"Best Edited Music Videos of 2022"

I'm just kidding. We love a star transition. We do, we do.
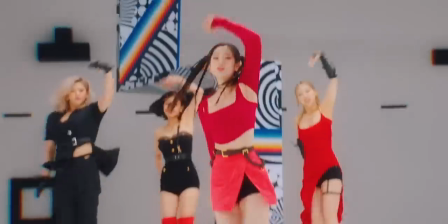253s
But the way that all of these K-pop zoons and effects and even star transitions work together to create a fun retro vibe, this is definitely one of the best edited videos this year.
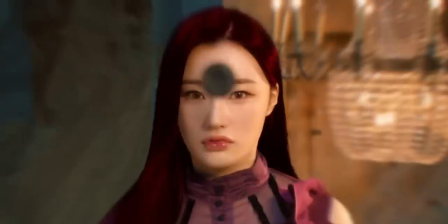262s
And you've probably noticed that we're actually doing a lot of K-pop videos. I realize that there are an entire world of music videos out there that I probably haven't seen in 2022, but I'm throwing a lot of extra bonus K-pop videos in here for my OG subscribers, since we cover a lot of K-pop on this channel.
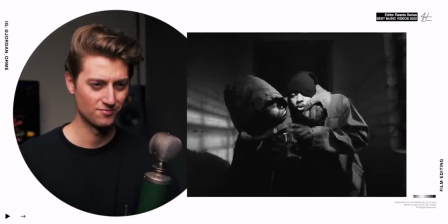Dude, Kendrick Lamar has insane music videos. And this video is so good because of what I like to call plot twist editing.
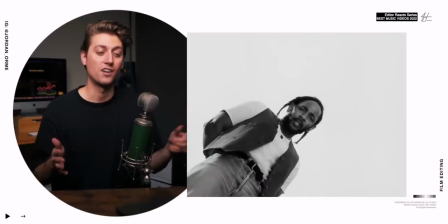291s
For example, we hold on this really blank, boring shot for quite a while. And then all of a sudden, the entire shot shatters and we realize that it's a mirror.
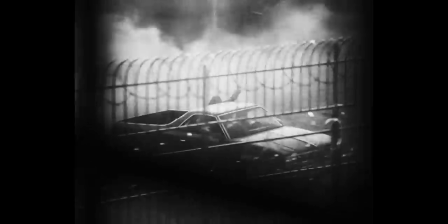299s
And also, the editor does a great job at varying up shot lengths.
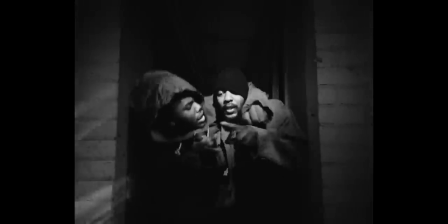302s
So you have really, really quick shots coupled with a really, really long shot, which really keeps the audience guessing and not knowing what comes next.
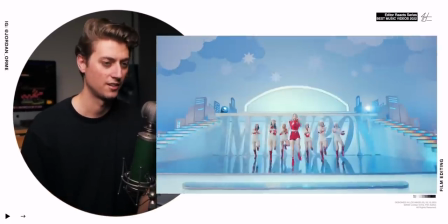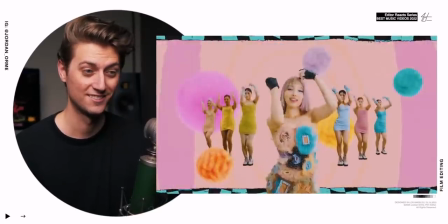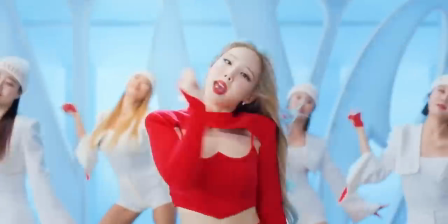323s
The thing I love about this video is it's not too complicated but they used a lot of editing tricks to make the video more fun.
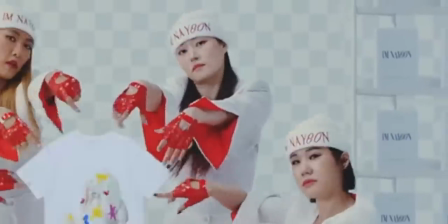328s
In this intro, the fact that they have a checkered background, they're popping often on sunglasses by just jump cutting two of the shots together.
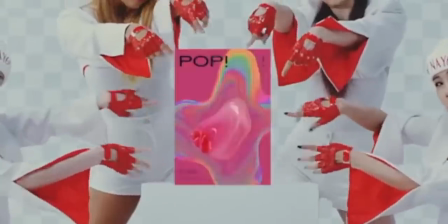335s
As well as just switching out the item that they're highlighting with really interesting images. It's simple but so fun.
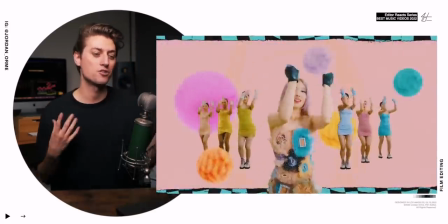341s
And then in the outro they do this really fun hair transition, start adding all kinds of motion graphics, changing the background, and it just gives a really fun poppy feel.
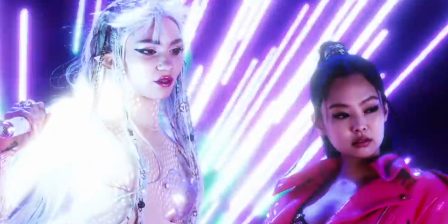354s
dude after watching this again i feel like i should maybe put this later it is such an acid trip not only do they have psychedelic fast cuts there's also sound effects that go with every cut editors that is so important if you're having fast cuts put audio with it this is absolutely nuts
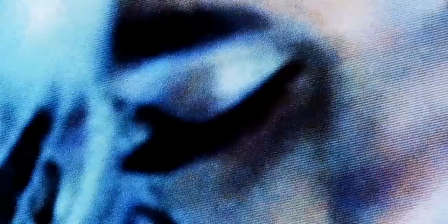368s
the glitches look at this vhs glitchy vibe even match cutting eyes
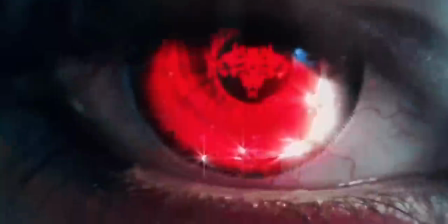372s
together the amount of time it would have taken for an editor to create this absolutely blows my mind
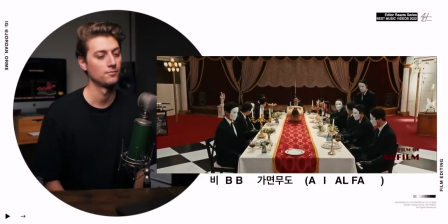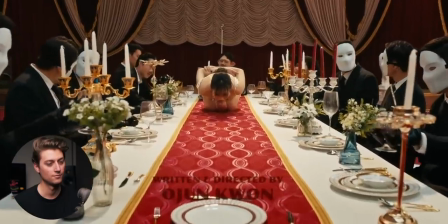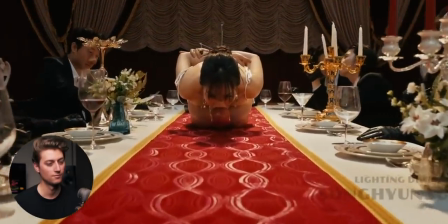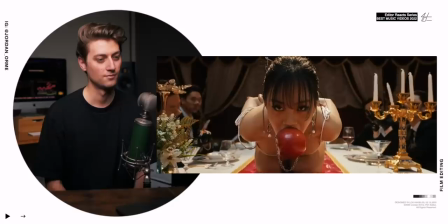This opening shot is one of my favorite in K-pop videos from this year.
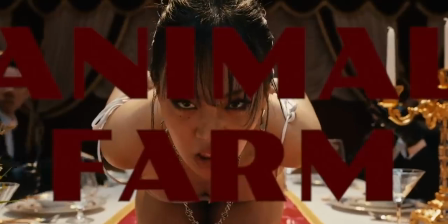402s
The contrast between this really nice dainty piano cue and this horror punching sound effect as she drops the apple and the title pops up, bro, crazy.
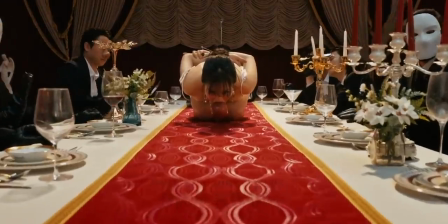411s
That is such good editing to not cut. Even something as simple as adding titles is one of the most important jobs of an editor.
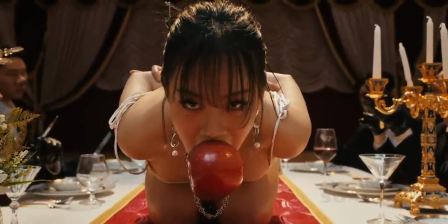417s
The control that the editor had over the sound and adding titles at the perfect time is incredible. And in general, the whole music video does a great job contrasting calm and chaos.
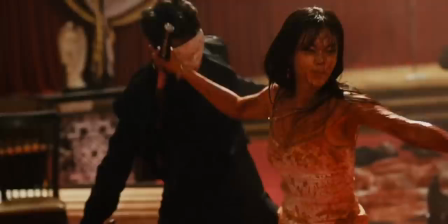427s
The editor will contrast really long smooth takes with insane quick murderous cuts. And there's no wonder why this Kill Bill inspired music video makes us feel something.
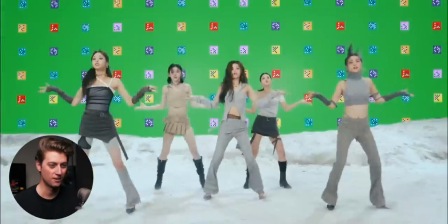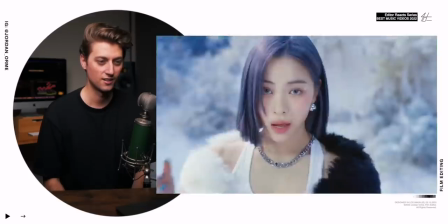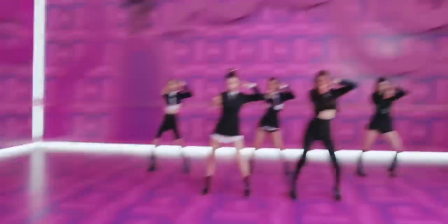448s
This video has the most insane motion control camera transitions that I've ever seen.
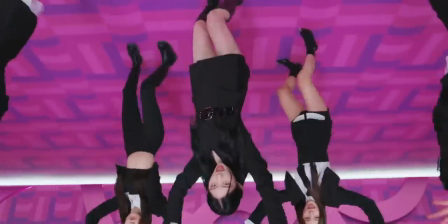453s
The fact that they were able to transfer from the floor to the ceiling in a smooth shot still blows my mind.
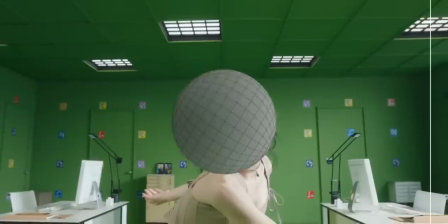458s
Overall, this video does a great job of using editing and vfx to trick the audience's brain into understanding what's real and what's not
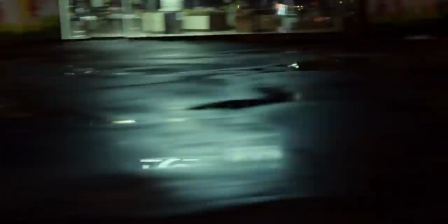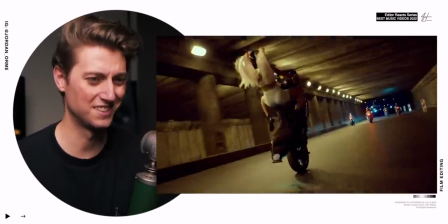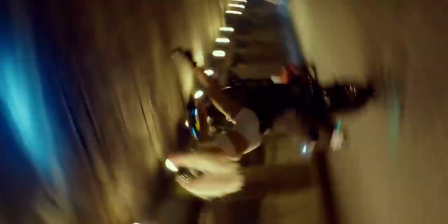479s
this video does an amazing job at matching camera movement to create smooth cuts it also has one of the most insane builds from long cuts to quicker cuts and quicker cuts and quicker cuts throughout the entire video if you watch the end the amount of camera whips and just insane transitions that they
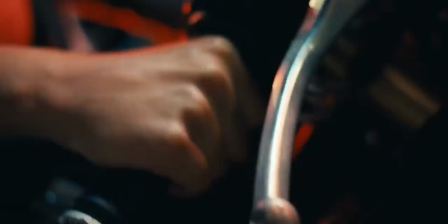495s
use absolutely blows my mind. Creating a great build throughout a video is a huge underrated thing that editors need to get better at.
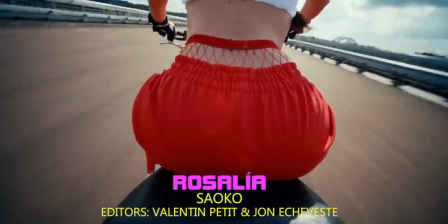502s
Also, this video won the VMA for best editing in 2022, so you can't not have it on the list.
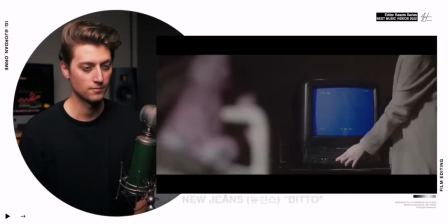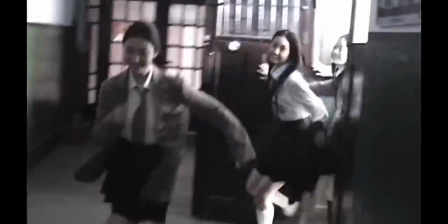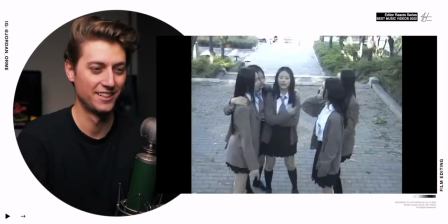New Jeans has some of the most incredible storytelling with editing that I've seen in K-pop this year. I'm actually really passionate about this.
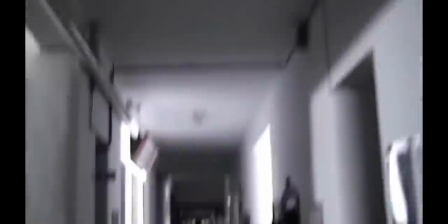529s
The intro is so good by using calm and then really loud sounds to contrast with VHS footage, and the whole vibe of the video is very real,
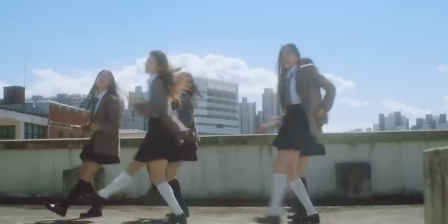538s
very authentic, very relatable, and I think the editing accentuates that so well.
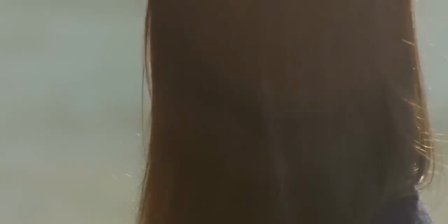542s
The fact that they were able to tell an amazing story of a girl who was going through something and had imaginary friends in new jeans just with editing absolutely blows my mind. If you guys want me to make a full video breaking down the A and B sides of Ditto, let me know in the comments.
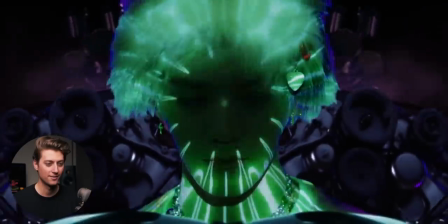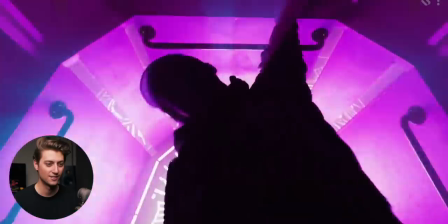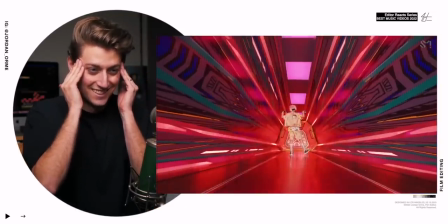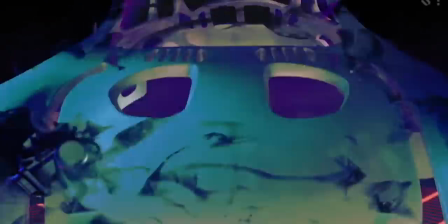570s
I'm still shook from two baddies. The thing that impresses me the most is not only they're just doing crazy editing, but the editing matches the way that the music sounds so perfectly. The literally encapsulates how the music sounds visually.
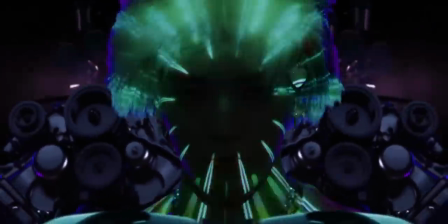585s
If you turn off the sound and watch the video, you can literally still hear the music because of how well the visuals match it.
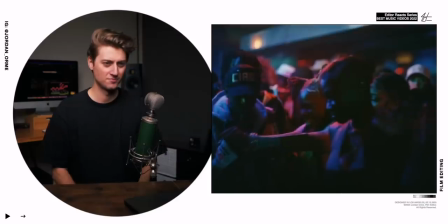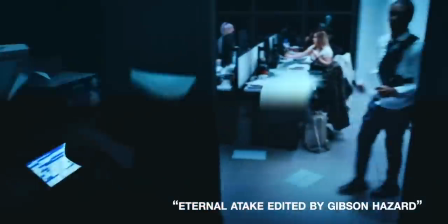601s
This one's directed by Gibson Hazard, who I've been following for a while, and I'm very impressed.
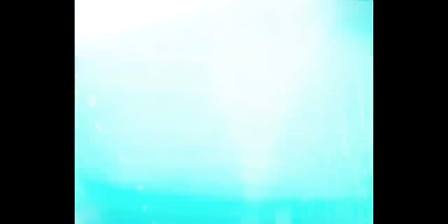605s
This dude has one of the most insane knacks of transitioning shots that shouldn't be able to transition together together and the thing that impresses me
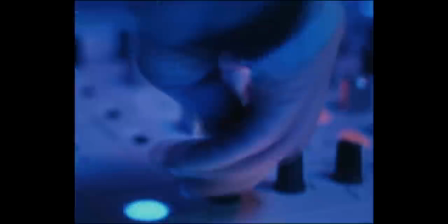612s
the most is not only the transitions but the way that he time remaps certain moments to fit with the song this
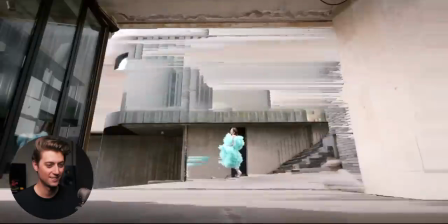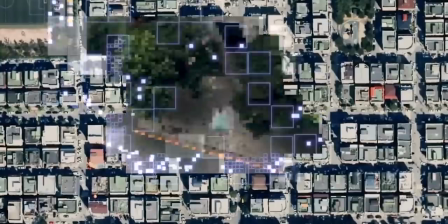627s
is a slept on video in the k-pop world the google earth like editing mixed with the pixel sorting it's a genius idea it kind
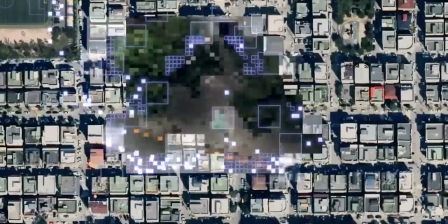633s
of reminds me of an old vin staples video but i love the stylistic glitchy approach they added to this one there's a whole lot of sound design within
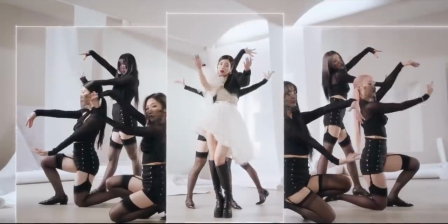639s
the actual track and the way that they used glitches and vfx and different frames and flashing people all over the place it's just so fun to watch as an editor.
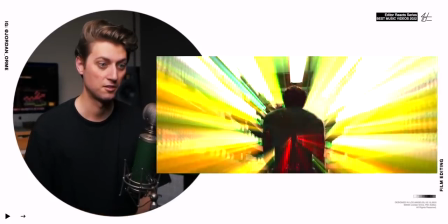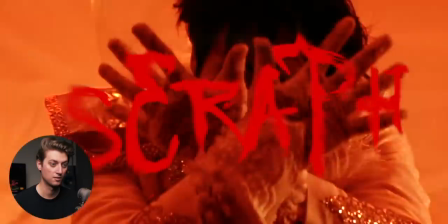Dude, DPR videos are always insane. If you want me to react to more, let me know in the comments.
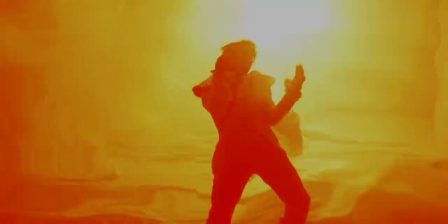667s
The way that motion and color and visual effects are just matched together is absolutely nutty.
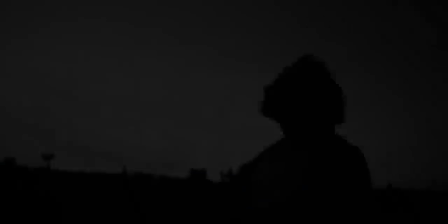674s
I think my favorite thing about DPR videos is the fact that every single shot isn't played like normal footage. There's always a VFX element added to it to make it feel a little out of this world and whatever emotion that they're going for. But if you want to get really good at music video editing, a must watch.
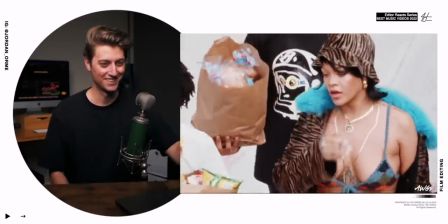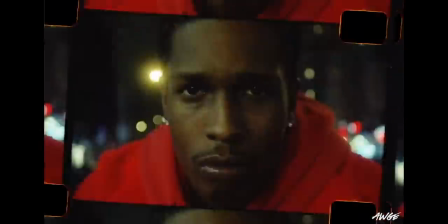698s
This has some of the most creative editing techniques. And I love that it was shot on film because they'll take that film and they'll reorient it so you can see the imperfections,
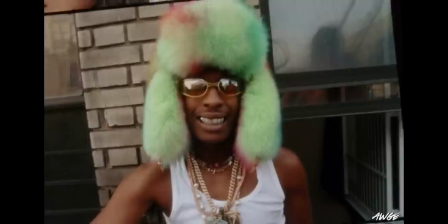705s
all the mats on the outside, but perfectly match up faces and objects into some of the most insane,
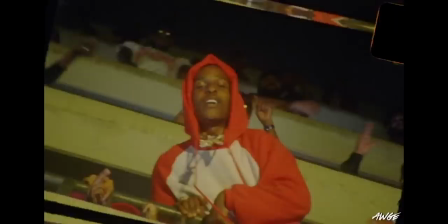711s
really quick cut match cuts that I've ever seen.